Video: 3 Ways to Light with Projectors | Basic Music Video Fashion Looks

Hey guys, I'm Kevin. Welcome back to set.
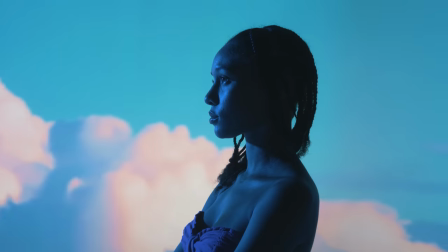Welcome back to B2S guys. I cannot wait to get into this one. Today we're in Orange County and let me bring you over to one of my homies.
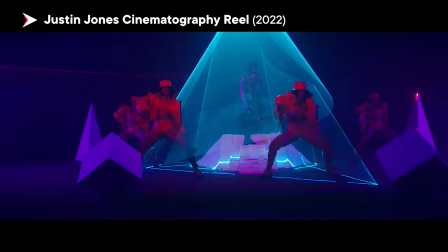0:20 My name is Justin Jones. I'm a cinematographer here in Los Angeles. I shoot tons of music videos, narratives, commercials, short film, basically you name it.
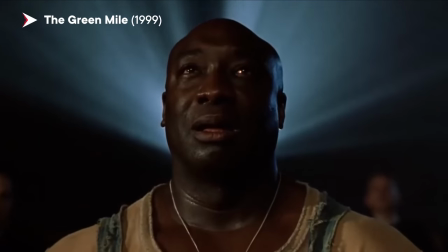0:28 Today we're going to be doing projector effects. A projector is a really powerful tool to have in your back pocket.
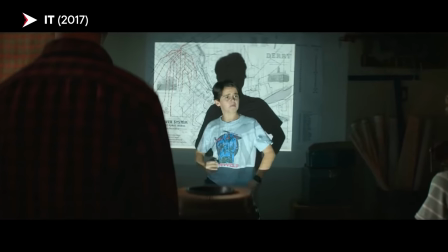0:34 It's so dynamic. You can use it to front light, back light. You can project onto windows.
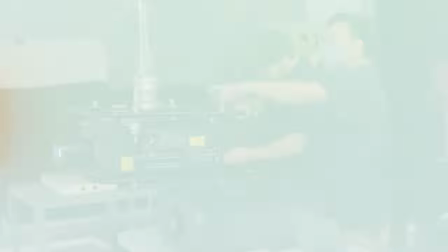0:40 From Indy to the Pro, there's an option in the projector world for every budget. Today, we are using a pretty high-end projector, something that's very substantial.
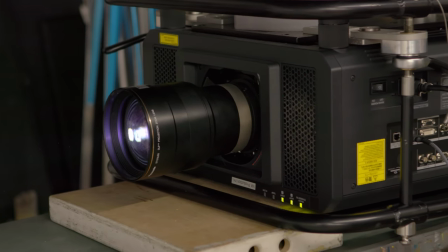0:48 But for those of you who are scrappy, those Indy filmmakers, don't feel discouraged if you can't afford the ones we're using today because we can talk about all the other ones that you can't afford. I cannot wait to get into him. He knows his stuff with projectors. I can't wait to learn man. This is gonna be cool, but let's get into the nitty-gritty. We'll be right back with you
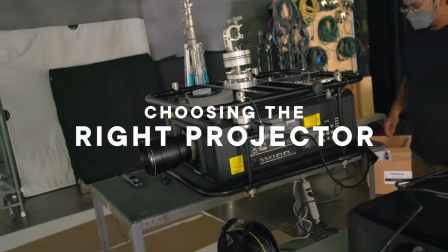1:09 So let's take a look at what projectors we're using today looks like we have a few of them here Let's start with this one. What is this guy? This is a laser projector It's 7500 lumens so lumens equal the amount of output the light
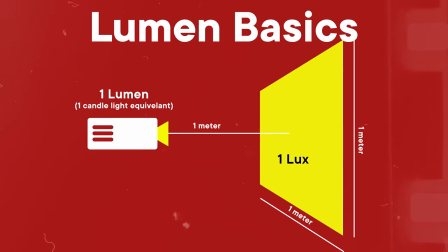1:23 is right so with another light You know the intensity of the light it's that's how they measure it with lumens And then when we move over to this bigger one here,
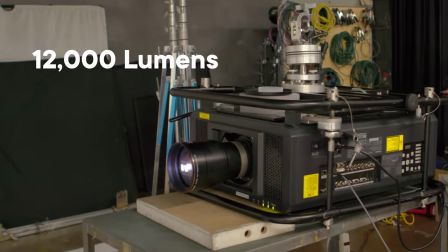1:30 this is a 12,000 lumen There's other options out there like this one, right? That's what I'm used to.
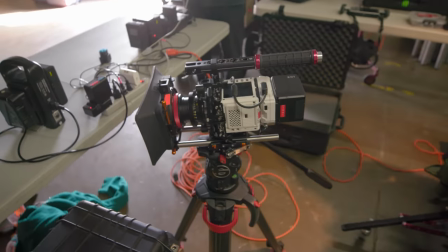1:35 Right, exactly. So here's a little Epson projector. Cameras are getting better at picking up light, so you can use lower intensity projectors. So this is a good example of something you can get on Amazon. So with those dual native ISO cameras, you might be able to get away with this depending on how wide you're shooting, right?
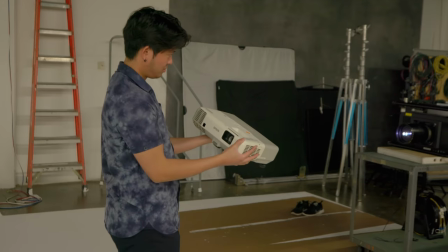1:50 So when you opt for a cheaper version like this, you're a little bit more limited, right? This does have a zoom and focus, but you're limited to one lens. The reason of going with something like this is how far away your projector needs to be, right? If this is really far away, that light's not gonna be as bright as you need it, right?
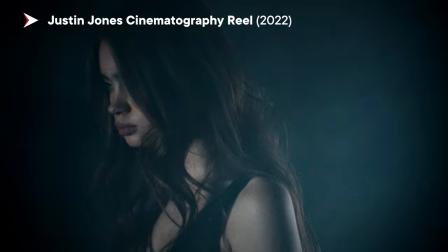2:06 So in most of my music videos, I opt for something like this just because it gives me the output I need Especially when shooting slow motion and stuff like that, right?
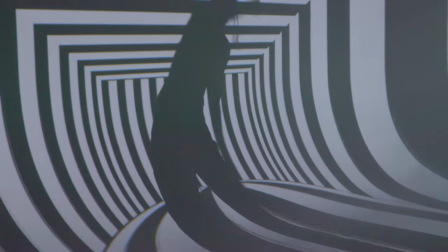2:14 But there's also a lot of other things like perspective shifts and being able to use mapping and stuff like that The other side of this is how do we figure out what we're going to be projecting? There's a ton of different ways to get imagery, right? My favorite is to make it myself, right? Either, you know, in pre-production we go record something that we want to shoot But that, you know, takes time and resources and essentially money So there's a lot of cool free sites and subscription sites,
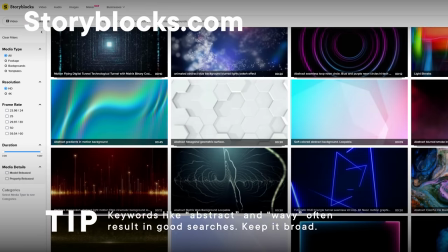2:38 Storyblocks, or ArtGrid,
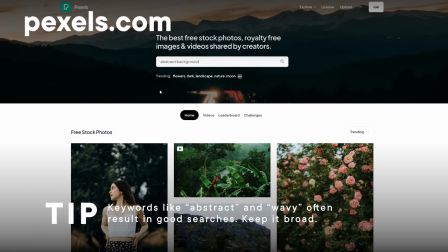2:41 and then there's some free ones like Pexels that have HD videos that you can use absolutely for free Just make sure you check the licensing on them, the Creative Commons and all that stuff to make sure that you're safe to use them Good point So when going through your images
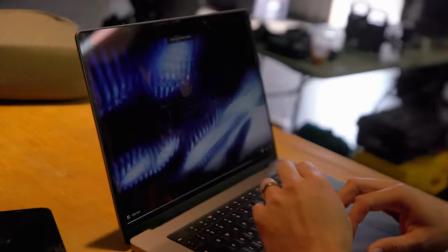2:54 and choosing something to project on the background you want to pick images that match what your talent's going to be doing.
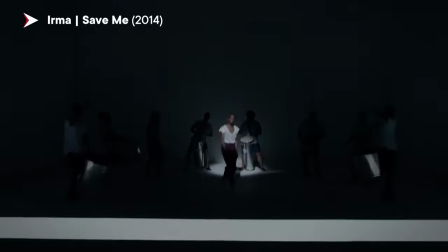3:00 So if it's like a hip-hop artist and it's intense and you slow your shutter angle to give you that really jittery kind of thing,
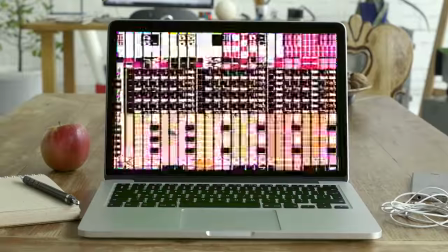3:06 match that with something like a glitch that's going to be playing on the background. But, like, if it's something Kevin's doing fashion-like, then go ahead and pick something that's a little bit more flowy, a little bit bright, poppy, colorful.
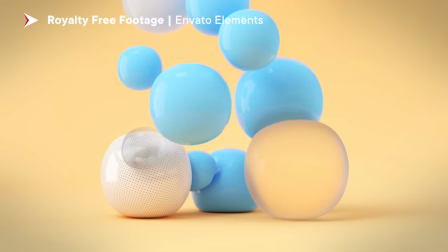3:17 He's going for this K-pop vibe.
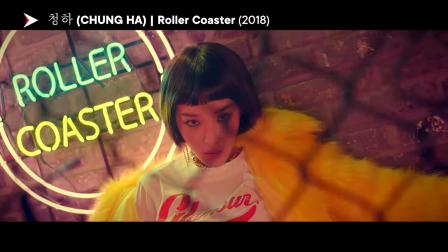3:19 So really matching that with what your talent's doing, with the story of the project that you're shooting is really going to help you take these visuals to the next level.
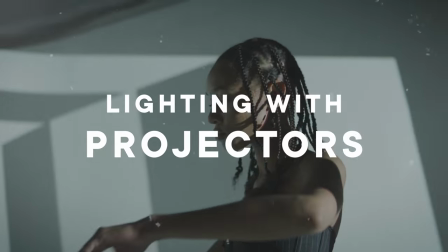3:30 Today, we're doing kind of like a fashion shoot. How can we kind of spice it up with different techniques?
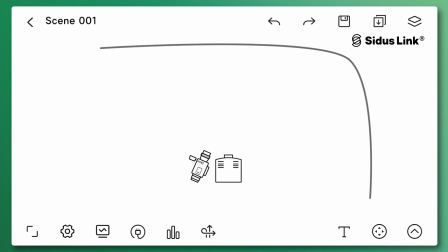3:36 It's really about where you put the projector, right? So if you put the projector right in front of someone, say right above the camera, you're going to get a very flat look.
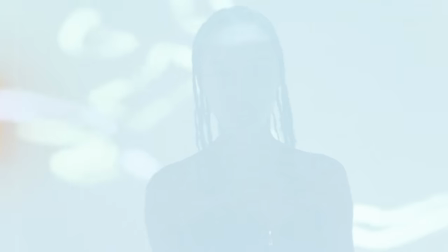3:44 You won't get many shadows and you'll get the same image on your talent as the background, right? Right.
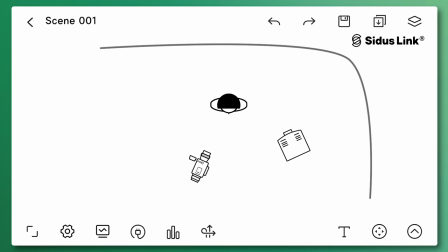3:48 So then if you shift that over to the side, right, it's now just going to hit your background and not your talent. So you'll get a little bit different look. If you bring it over behind you, it's going to give you more of a volumetric effect.
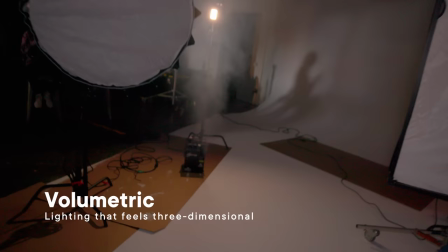3:59 So you're not going to directly be seeing the image, but if you add haze or smoke to your scene, that's going to give you those light rays. You can also put it like directly above your talent and get really cool like tubes of light that surround them. Look at these goosebumps, dude. That's crazy. I want to get into this. I can't wait to experiment with some of this lighting.
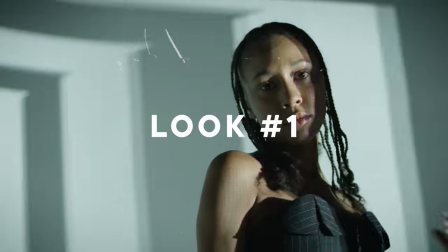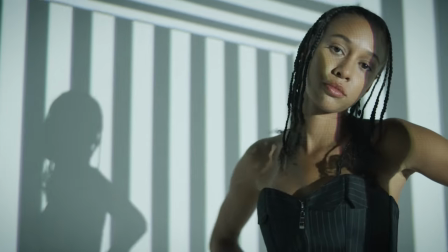4:24 We did a couple takes and we're on playback right now and I'm noticing a kind of a texture, pixelated texture on her face.
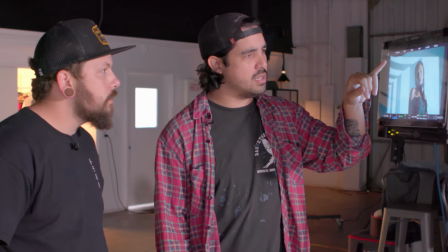4:30 I know it's not this monitor. Have you ever seen something like this? Yes.
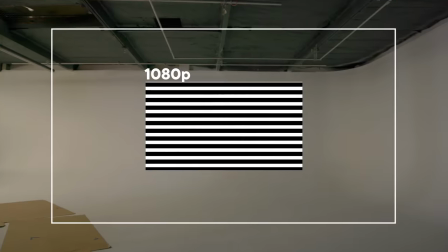4:34 Go into a 1080 image and the 1080 image is then being projected onto a huge surface, right?
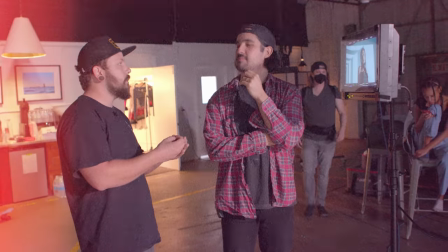4:39 So by the time it gets to our talent, we're then seeing those pixels again. I tend to, in my projects, kind of just lean into this effect.
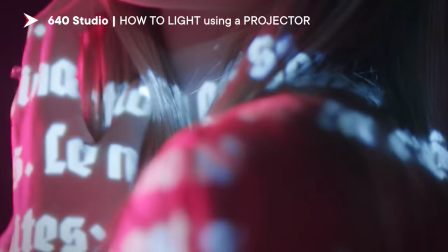4:46 It already is a projector look. Let it be a creative decision for you and if you don't want that then move into the more
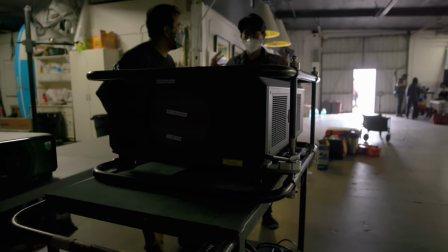4:52 expensive projectors or an easy fix would be to move that projector closer to your talent.
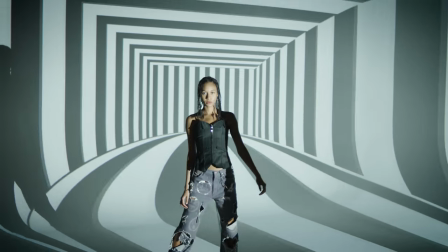4:57 I actually threw a filter in there as well see if we can soften it up a little bit but yeah I almost like the idea of leaning into it as well as a creative decision.
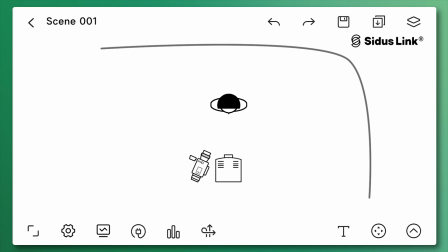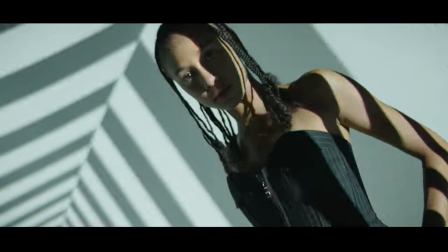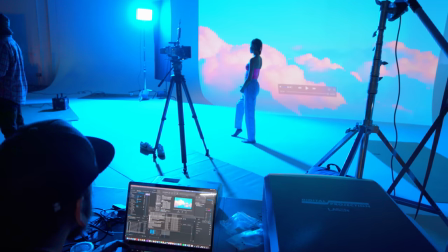5:15 So we're gonna change up the lighting a little bit I have a couple Nova's being set up and we're gonna use those lights to key her instead of the projector.
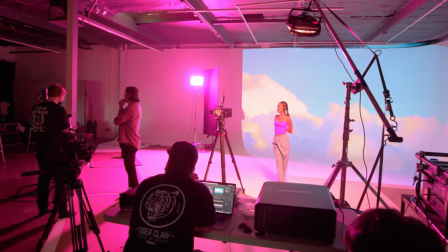5:22 We're only gonna use the projector to show imagery on the backdrop. I wanted to kind of play on the backdrop color. So we have a cloud, rolling clouds in the background, kind of like a pink and blue cotton candy kind of vibe.
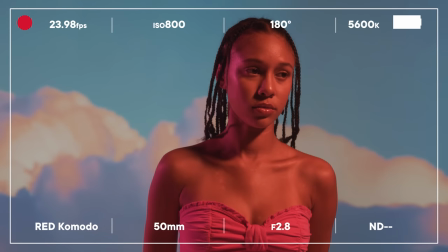5:33 And so I wanted to kind of use the lights and mimic those.
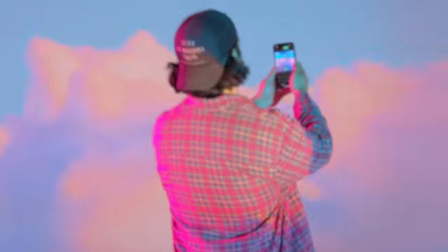5:36 And one of the ways I'm doing that is I can get the Sidus Link app, go to color picker, show it up at the blue, point it at the blue, pick up the blue, and now we've got a blue light. That's pretty dope.
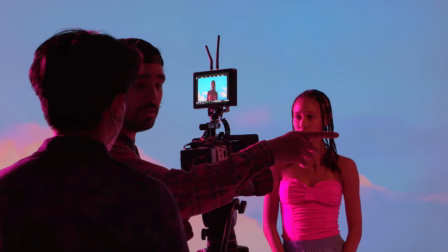5:50 Can we drop the brightness of of that projector or is this at 100?
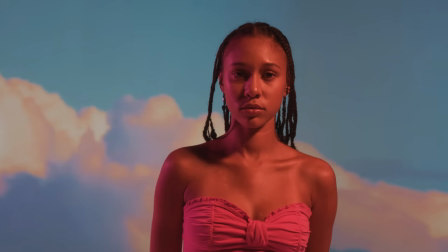5:55 I'm gonna play back real quick to see how fast the clouds look like they're rolling in slow motion.
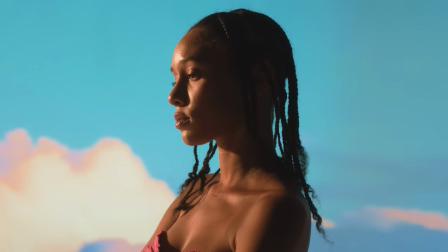6:02 This is pretty cool. What we're experimenting is just the accent lighting. And again, this is just fun experimentation.
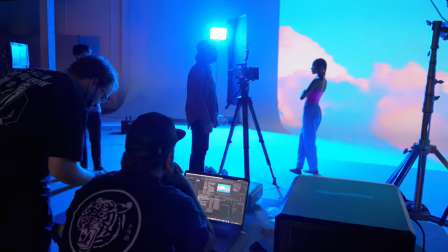6:07 I was gonna go with the key light in front of her to kind of expose her face, but I kind of like what this backlight's doing alone.
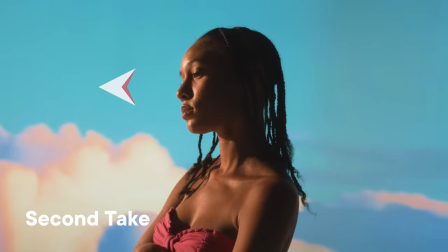6:14 And I'm kind of shifting her body to look to her right. And when she looks to her right, It's kind of giving us this silhouette kind of look.
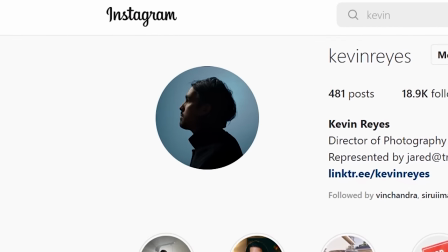6:22 It's actually my Instagram photo. It's like literally almost my Instagram profile pic. But I love the way it's kind of complimenting and staying within that moody vibe.
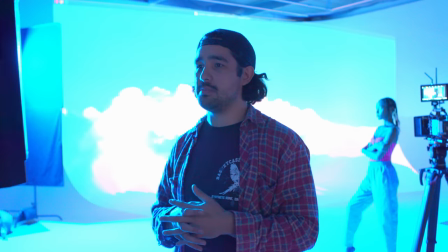6:31 I had him color it blue. I might experiment with some other colors as well. Let's actually do that.
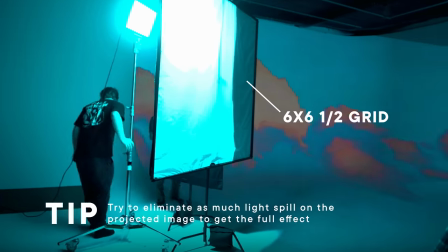6:36 We have a Nova set up. We have a big diffusion as well. Kind of soften that light.
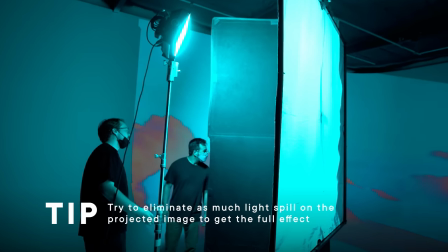6:41 We have a floppy keeping our background illumination defined, not washed out because the other lights are hitting it and we can maintain that clarity in the background.
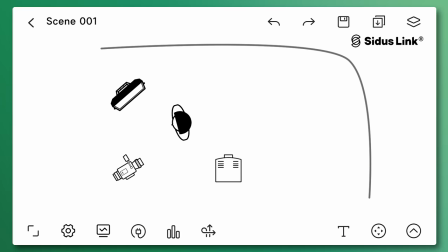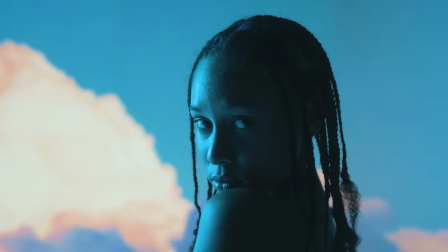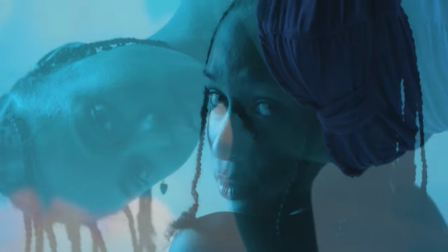So that head in the cloud scene was actually one of my favorites. That was awesome. I thought that turned out great, but now I want to do something different.
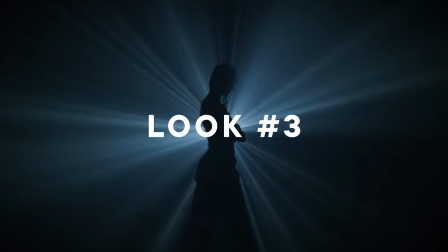7:12 I kind of want her in a silhouette and kind of showing light rays. Have you ever done that before? And if so, how? Absolutely.
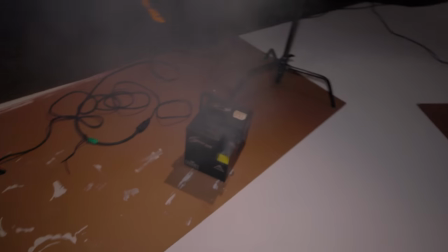7:17 And the key to this is adding haze. The images that we're projecting don't really matter as much as far as the content of them.
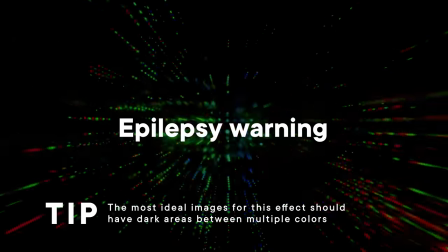7:23 What we're looking for now is more so contrast. You're looking for a black background. The light and dark spots will show up as volumetric beams. Let's go.
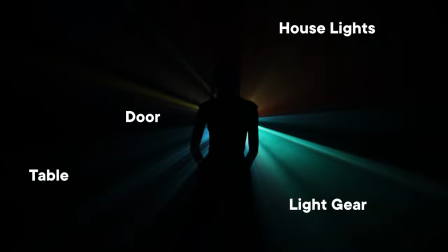7:36 The cool thing about this is behind and around the projector, there's so much stuff here, right?
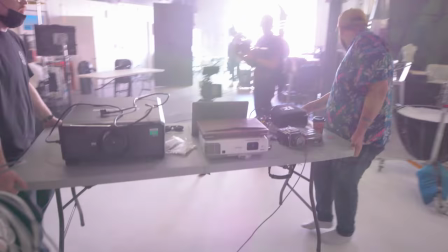7:42 Right. Like we were worried about, you know, having to move the projector all the way to the other side of the room, but in doing this before and turning out all the lights and knowing that those beams are basically going to fill everything out and everything behind it's going to disappear.
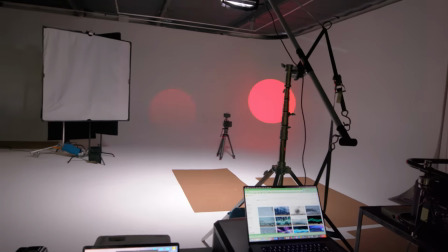7:54 We saved a lot of time. Saved so much time. By just turning the camera rather than the whole world. I dubbed this episode WWJD.
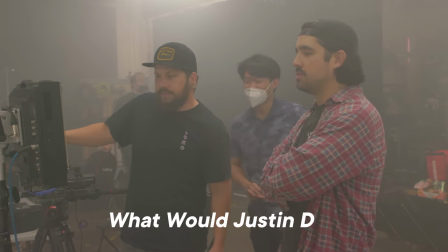8:01 What would Justin do?
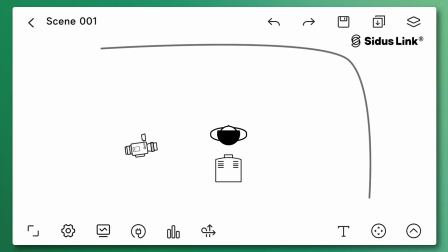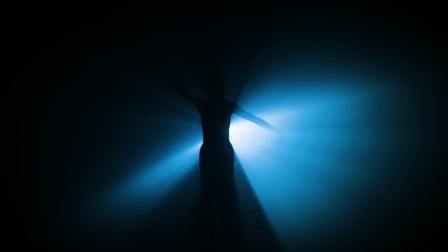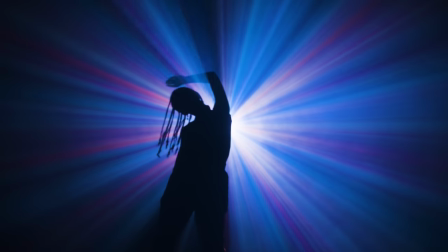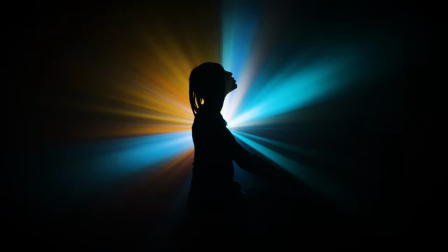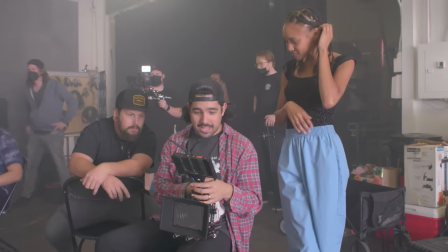8:24 Okay, cool. That looks great.